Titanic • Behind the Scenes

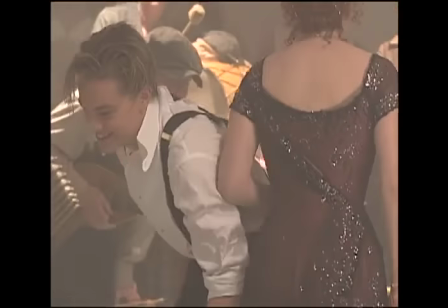We got him, we broke him. We finally broke him. Take the care to the store. There's something about putting the corset on and getting into the period clothes that I feel that it does all the work for me.
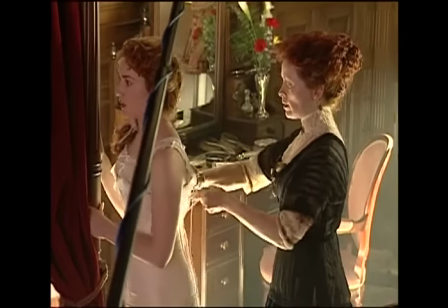And it gives me a sense of what the women back in the early 1900s had to deal with, because it's impossible to take a deep breath.
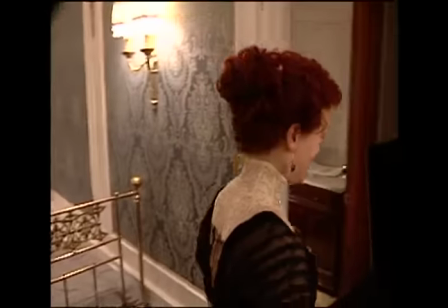Half a lungful, oh, hello. There's something about the restriction that is very appropriate.
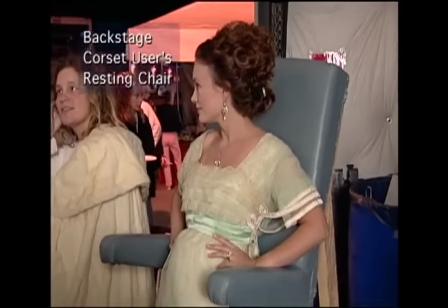It was true at that time that women could not dress themselves or undress themselves. They couldn't even take their own hair down without help. I mean, it was an hour process getting dressed for dinner with the help of one or more maidservants.
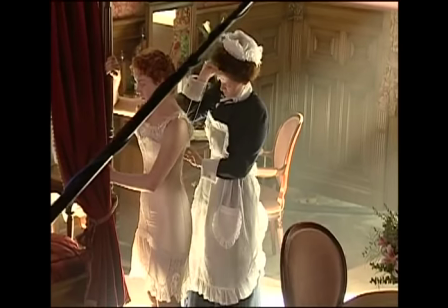I mean, it was just crazy, the stuff that they did. The character of Rose was born into this sort of very claustrophobic,
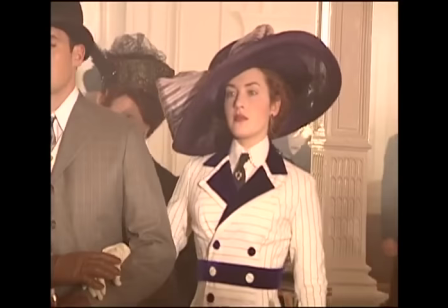high-class situation with the wealth and the expectations and the limitations and what a young woman could possibly hope to do with her life.
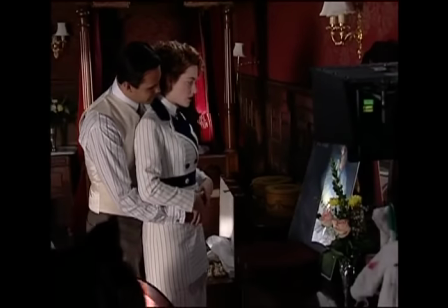She was basically a chattel to be traded for the benefit of the family. And so they're these creatures of porcelain beauty, but they're not in control of their own lives.
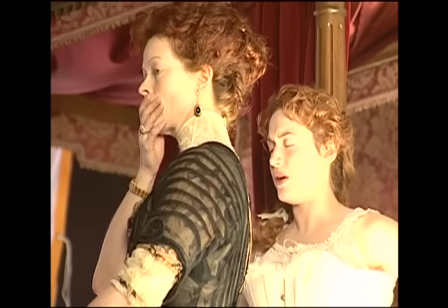It's so unfair.
Through Jack's inspiration, she was able to break free of that and kind of become a model of the 20th century woman.
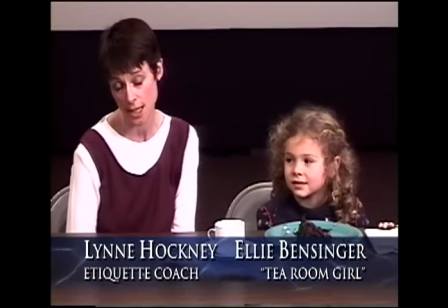Hi, Jim. Some ideas for scene 93, the tea scene. I'm going to play the mother, and this is Ellie.
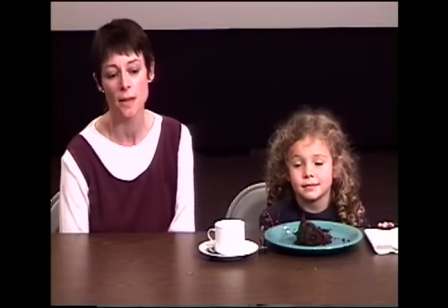Just to remind you that everything the mother does should really be very small.
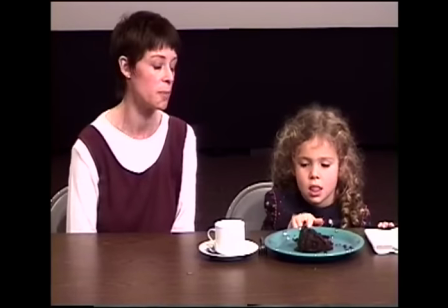All the corrections that she gives the child should just be done in a minute way.
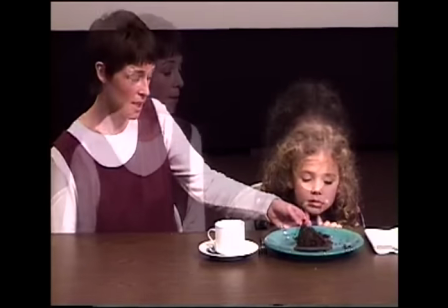It doesn't need to be huge gestures. She could remind her to put her napkin on her knee.
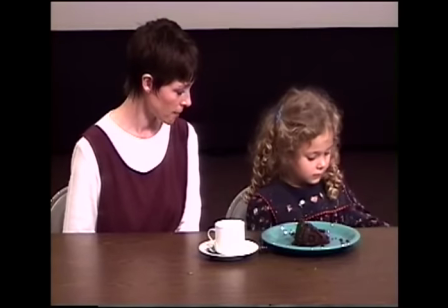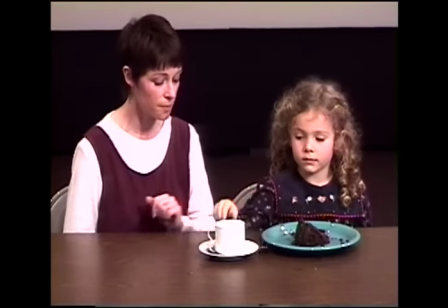How about fidgeting is a good one, with a spoon and a teacup.
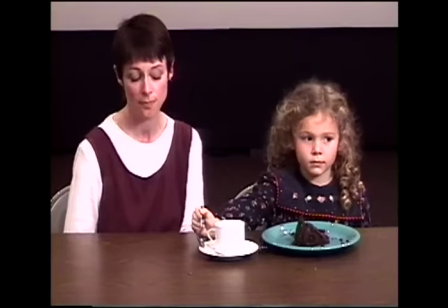Give it a little tap. Fidget, fidget. Thank you.
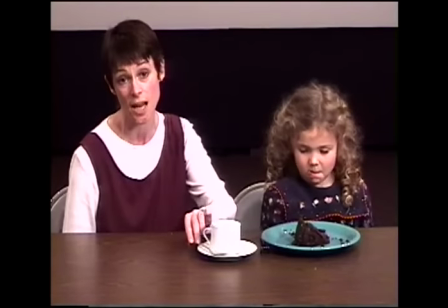I think a good one is a slice of cake, how to eat cake.
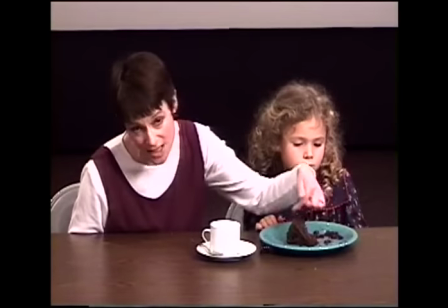I think the best type of cake to have will be one that's sliced down like this like a sponge cake because it's much easier for you to cut with a fork which she
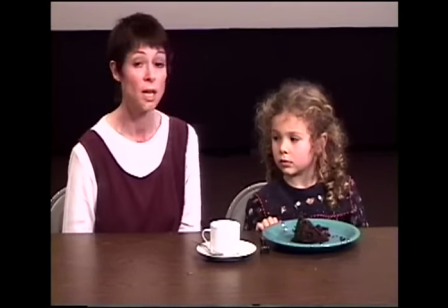would do so like any normal child she could go to pick it up with two hands and the mother can
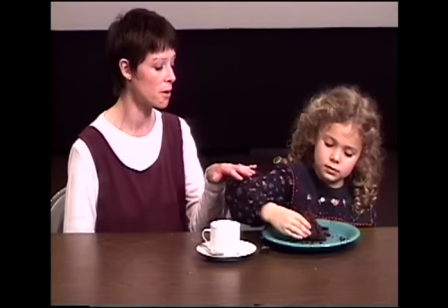remind her use your fork and
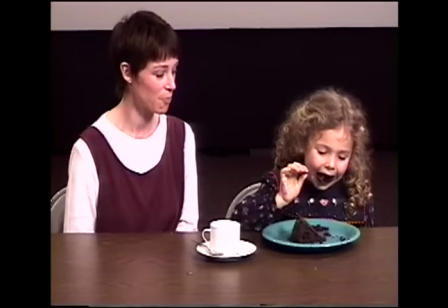she would slice it and eat it daintily and that's The boiler room was a fun set. This was, again, using a little bit of the old movie magic. Obviously, there's so many boilers, and the actual Titanic boiler room went on forever.
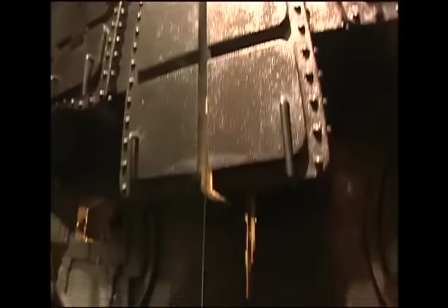We only built two and a half boilers, and then stuck a mirror on the end, so it looked like the boilers just continued on and on and on.
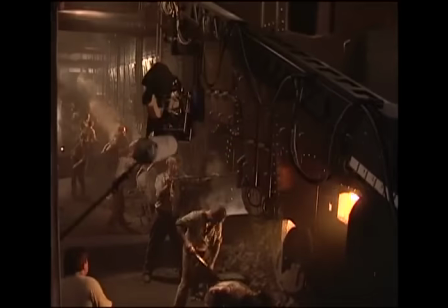So you were able to look into the mirror, and it looked as if the boilers repeated all the way down through the ship.
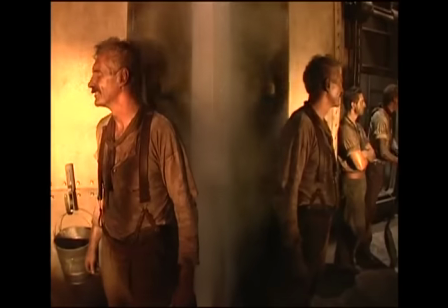It was a fun bit of movie magic.
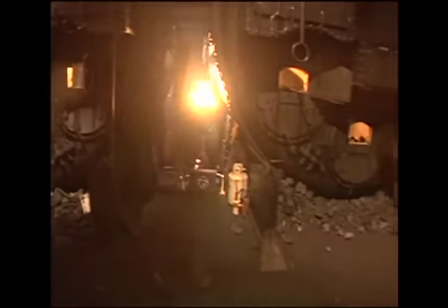Jim's thing to me, he wanted Dante's Inferno, and I think we really got it because it was hot and sweaty down there and I think the Stokers had
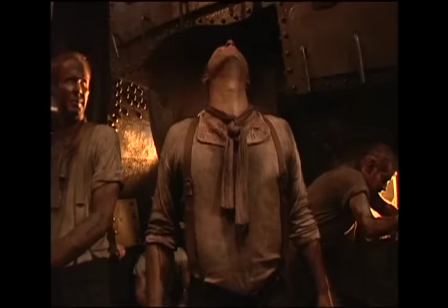this kind of great patina and sweat on them and suddenly all the cold dust started to settle and you know you had the real look
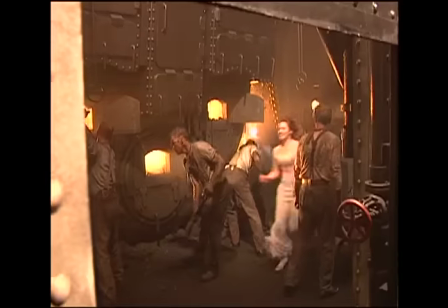and it was it was great.
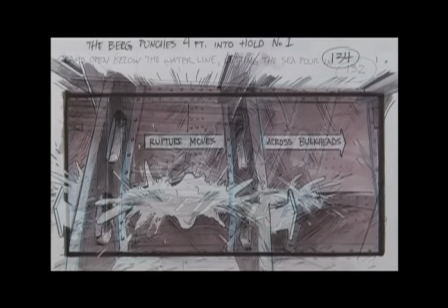The models that contained the flooding were shot outdoors because there was a lot of water involved. We had a rig built where it was like a ball with like a fire hose nozzle hooked up to it and that was pulled through the hole.
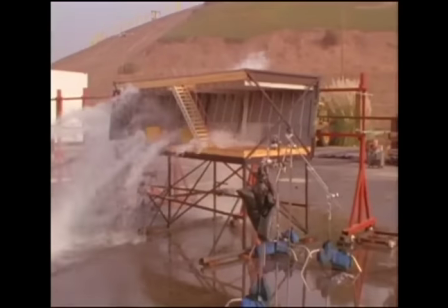I think we hooked it up to somebody's car or something like that to pull that thing. When that shot went off, it looked so real.
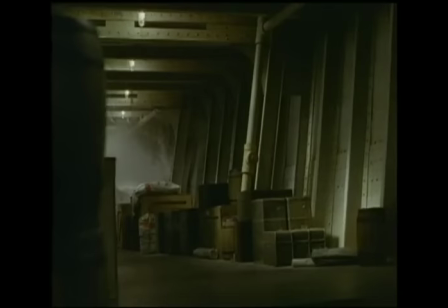When we saw it in dailies, we were just amazed the way everything blew in there, and that was a lot of fun.